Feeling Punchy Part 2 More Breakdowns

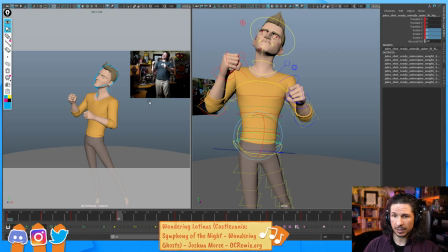That way my spacing works overall. So I'm just going to mark that right there.
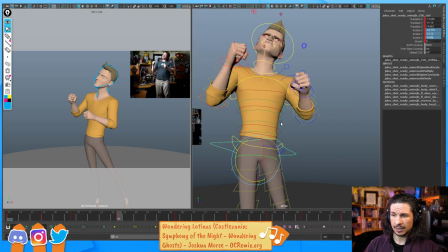And now, as I reset the pose here, let's kind of push the spine, then we'll bring the hips back in here.
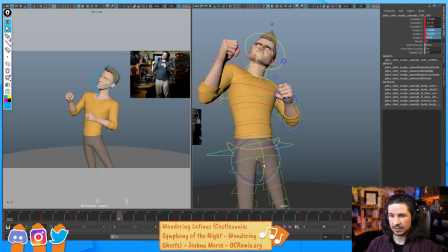I can use that as a guide to bring the hips or the head right back to where it was, and my spacing works again.
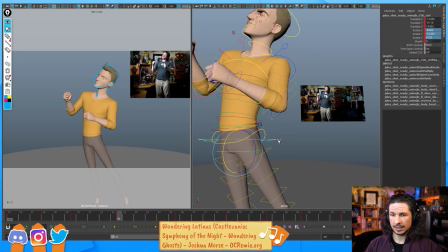And I'm not guessing.
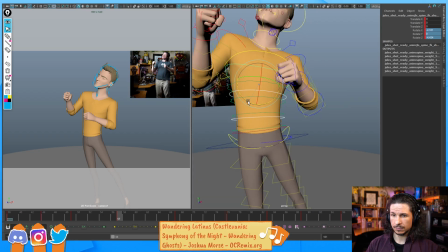I need more Castlevania music. I really like Castlevania.
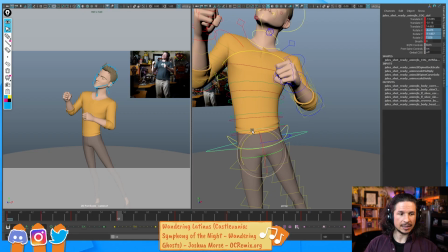Okay. So now, look at that line of action. Much cleaner. Even the back here is nice and clean. And we get that nice strong reversal now.
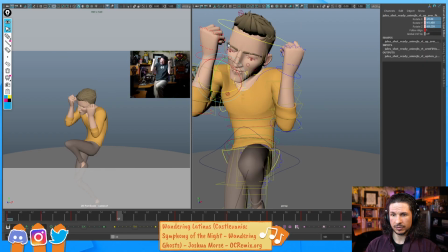So now when we go from one pose to the next, see how that feels stronger? Now, one thing I'm noticing here, visually, the hips should be moving screen left.
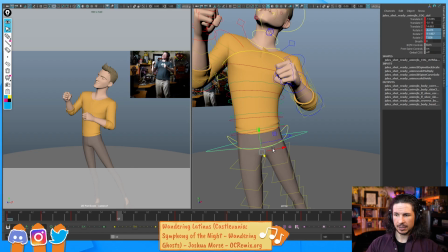My hips don't really feel like they're doing that. Now, let's actually bring back our graph editor.
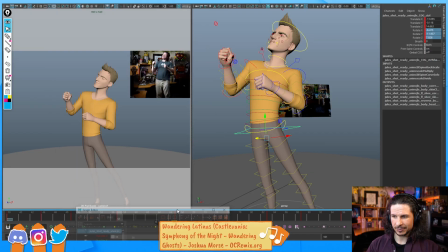Okay, I knew something was missing in my interface.
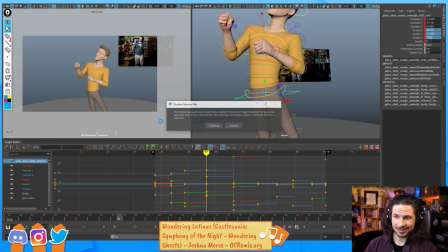And actually, let's save, because with all of our luck, Maya's gonna explode at any time. I'm going to look at my sideways motion and just make sure that he's actually moving sideways. So this is always a good thing. Double check your graph editor. Visually, he's moving screen left.
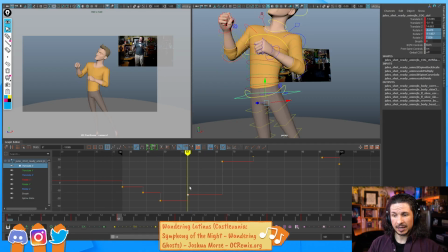So I know I do have to move him. But if I'm looking at my graph editor, I can see whether it's actually a mistake in the key, where he might be actually moving screen left some more, or if I just need to exaggerate it.
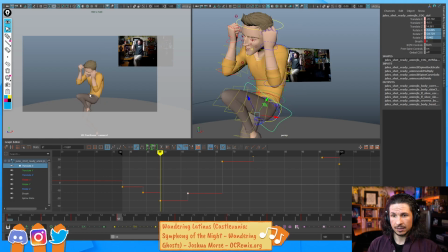And I can just pull that back a little bit right here. So I'm going to try to bring him back here.
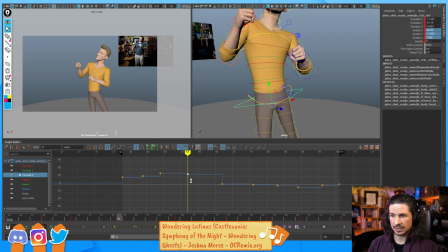And let's play with the translate Z a little bit as well. Have that start changing direction. Now I feel like I'm still not getting enough range there,
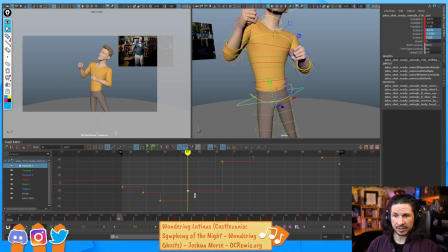but I'm also having an issue where the more I push him screen right, the more I'm losing that line of action on the front. I'm starting to get into this W shape here, or this kind of V shape. That's not as interesting.
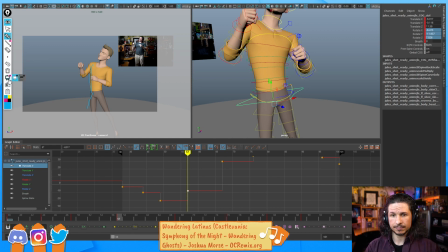I want that really nice, strong line of action there. So, what are my options? Well, I could move the leg. I could move him back and then try to rotate the hips some more.
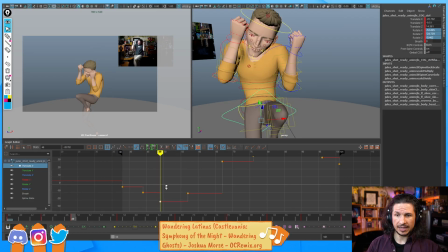I could exaggerate this pose. If I need him to move back from this pose, I could move this pose forward a little bit. And I could even try moving the other poses forward a little bit too, just to keep the spacing from being too
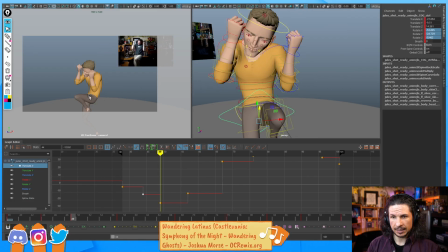extreme there. And now we have him moving back. If you watch that corner of his shirt, see how it moves back now? There we go. Your poses are never done until the shot is play blasted, or I should say the shot is finaled.
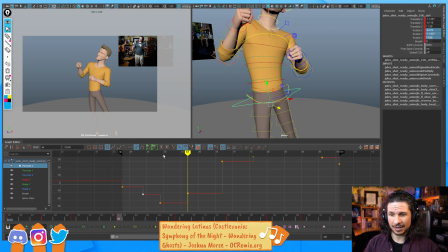If you're working on a pose like we did here, got it all perfect, fantastic, when you go to the next pose, you can still go back. You can still edit the other pose and make sure that it looks good.
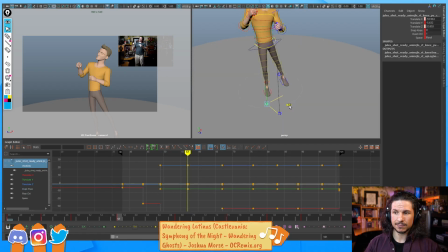You are not glued to what you did before, and well, now I have to make this pose work, and that's it.
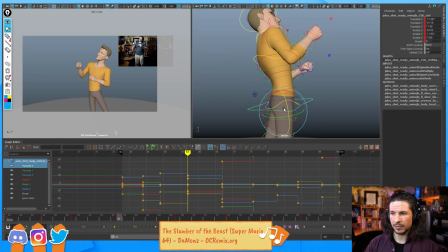So always be aware of that as you're working.